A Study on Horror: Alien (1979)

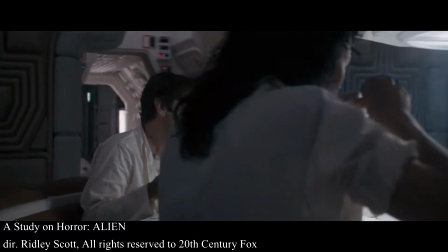Released in 1979, Ridley Scott's sci-fi horror movie Alien has become a benchmark for many generations of filmmakers.
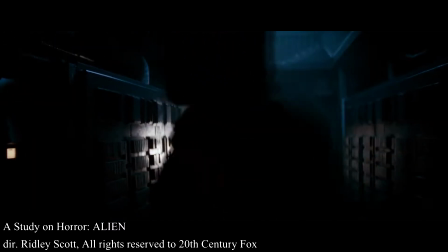Plenty of movies have taken inspiration from it, from John Carpenter's The Thing and Paul W.S.
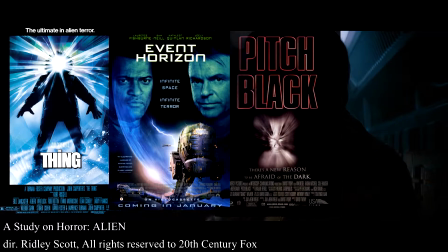Anderson's Event Horizon to David Zoy's Pitch Black and Christian Alvarez's Pandorum.
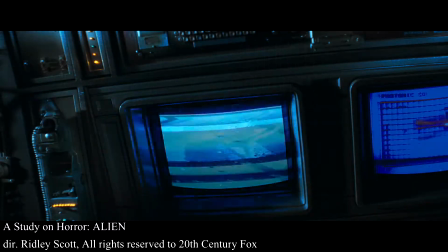What made the original Alien such a big influence was how tension and fear were built throughout the movie.
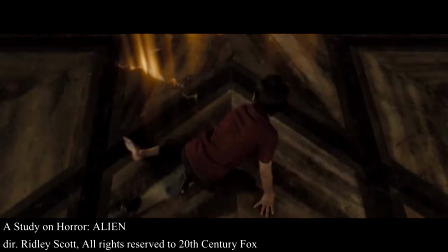In modern horror cinema,
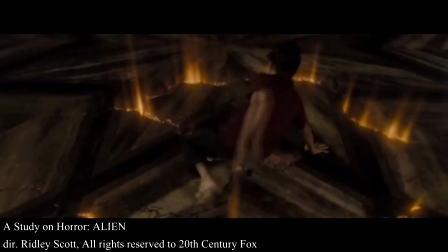directors and studios feel the need to start their movies with exciting scenes that are either heavy on violence or filled with jump scares.
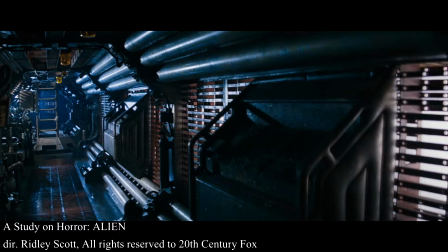However, Ridley Scott devotes the entire first act of Alien to establishing the setting and the characters.
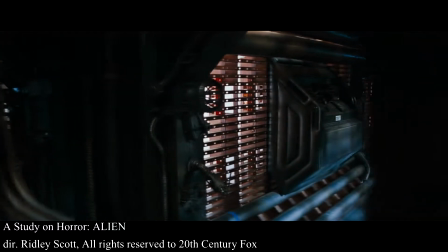In the first 5 minutes, the camera slowly explores the entire Nostromo, showing where the action is going to take place,
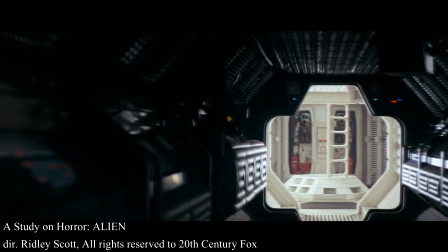while also setting a tone full of dread, thanks to Jerry Goldsmith's understated musical score and to the narrow and dark corridors.
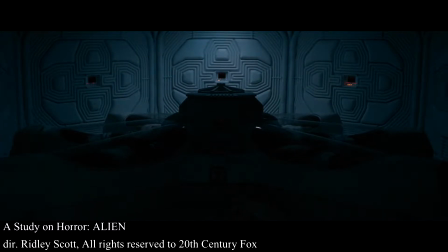In a horror movie, if you do not care about the characters, you are not invested into the story, therefore there is barely any tension.
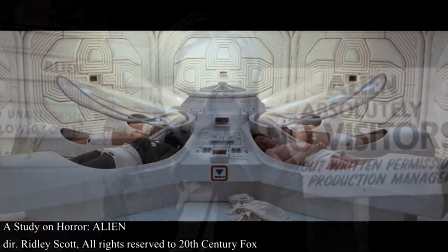Instead of resorting to expository dialogue and one-dimensional characters, screenwriter Dan O'Bannon creates human characters that are not stereotypes,
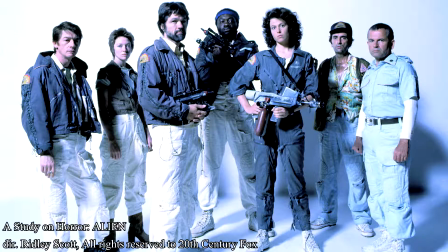but rather believable human beings that react in both rational and irrational ways.
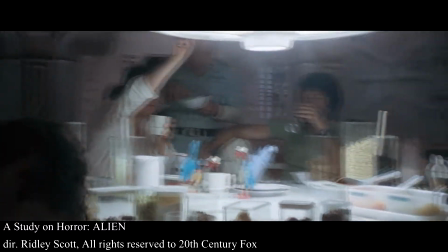You understand who they are and what their role on the ship is, without needing forced backstories that add nothing to the characters.
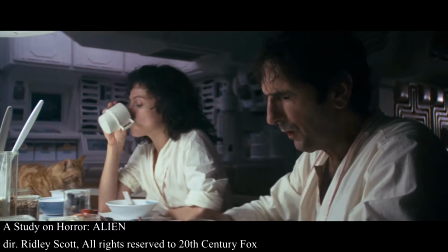Still with us, Brett? Right. Yeah. Oh, I feel dead.
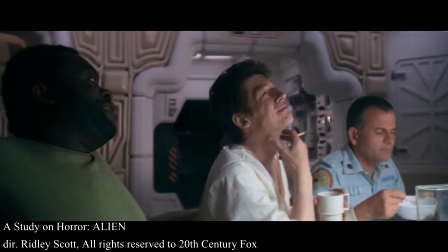Anybody ever tell you look dead, man?
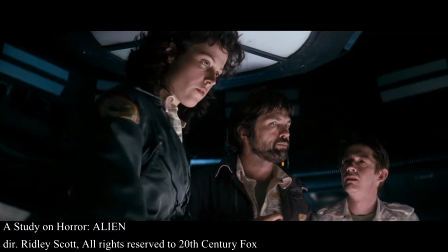Once we have met all the characters and the tone has been set, we get on with the story, which is kept simple and straightforward.
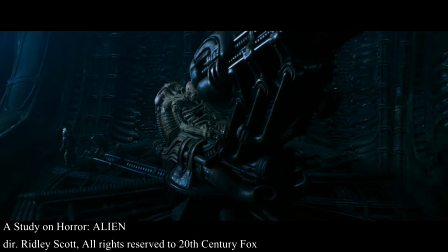The Nostromo detects a signal coming from a planet. The crew goes to investigate, and one of the members gets an organism attached to his face.
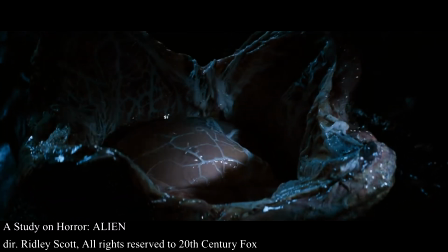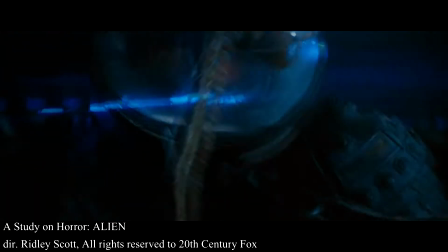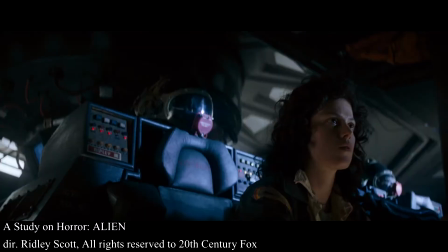You do not know what that creature is. You do not know what is happening, nor what is going to happen, so you start being as afraid as the crew members,
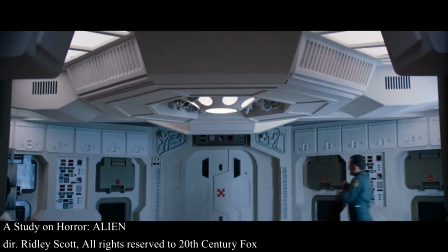who do everything they can to save their companion, even breaking some rules.
Open the hatch!
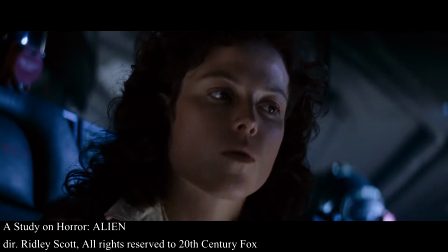Wait a minute. If we let it in, the ship could be infected. You know the quarantine procedure. 24 hours for decontamination.
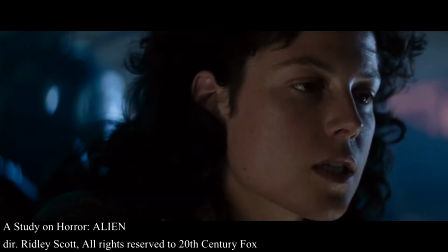It could die in 24 hours. Open the hatch. Listen to me. If we break quarantine, we could all die.
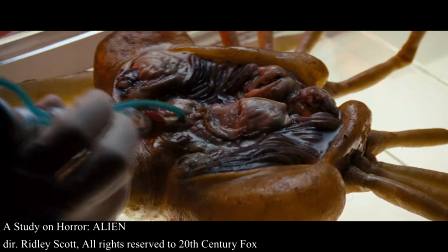Look, could you open the goddamn hatch? We have to get him inside.
After a while, the creature just dies and everything seems back to normal.
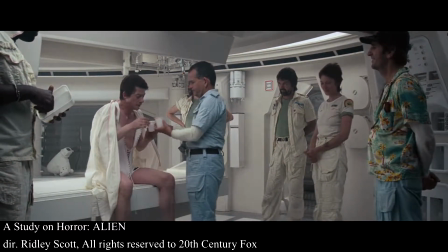You feel relieved, glad that whatever that thing was is now dead, and our heroes are ready to go back in stasis.
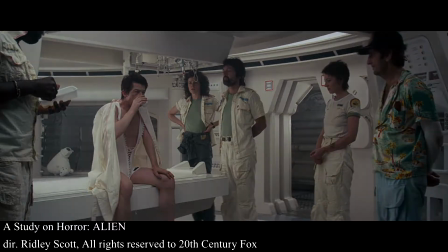But there is still an hour left into the movie, and so we get to the infamous last meal.
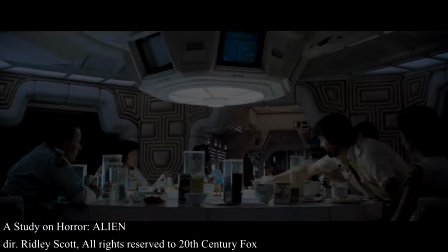We believe that the worst is past,
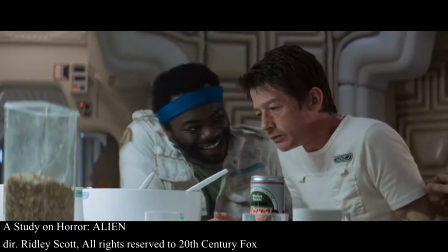but we quickly find out that what looks like food choking is actually the unwanted birth of an alien creature.
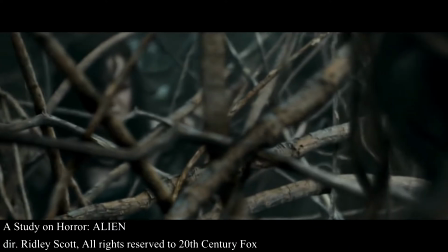Unlike other horror movies where it is usually a vulnerable female character to get attacked,
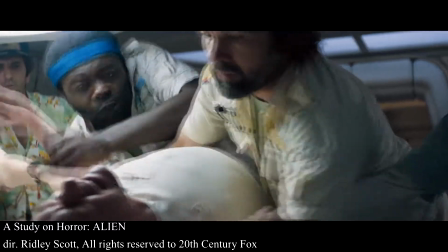here it is a man who metaphorically suffers the same fate of thousands of rape victims.
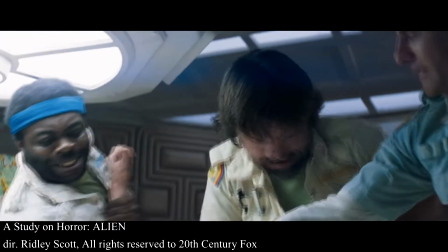There is no way to protect yourself from this, and your fate is sealed.
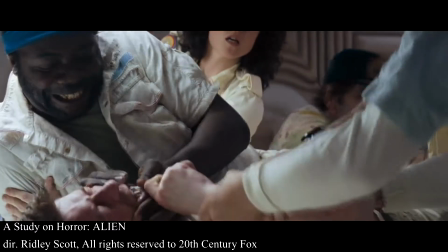Seeing the chest burster come out of John Hurt is shocking, unexpected, and very realistic looking thanks to the excellent practical effects.
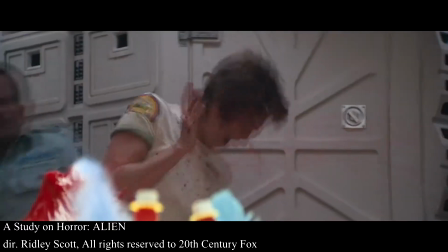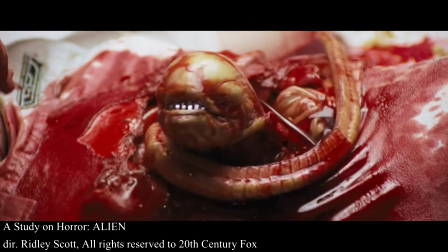Oh, God!
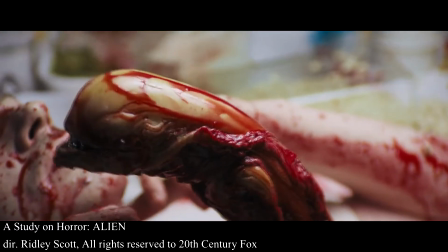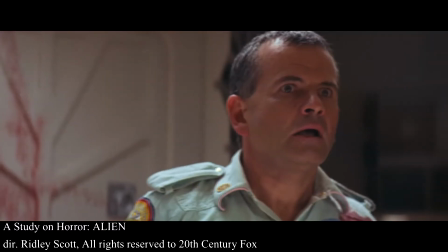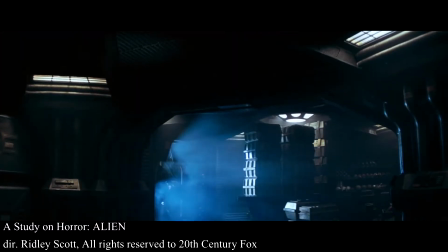Now the monster is out, and he is ready to hunt.
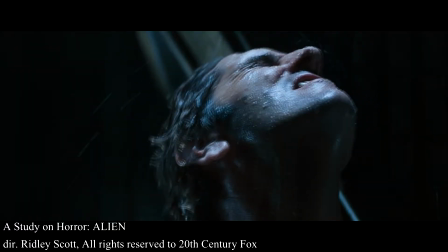The first time that we get a look at the xenomorph, he blends in perfectly with the ship's architecture, and you barely even notice him,
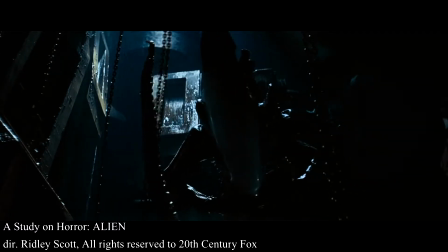thus turning the entire ship from a safe haven to a deadly environment where the creature might be hiding.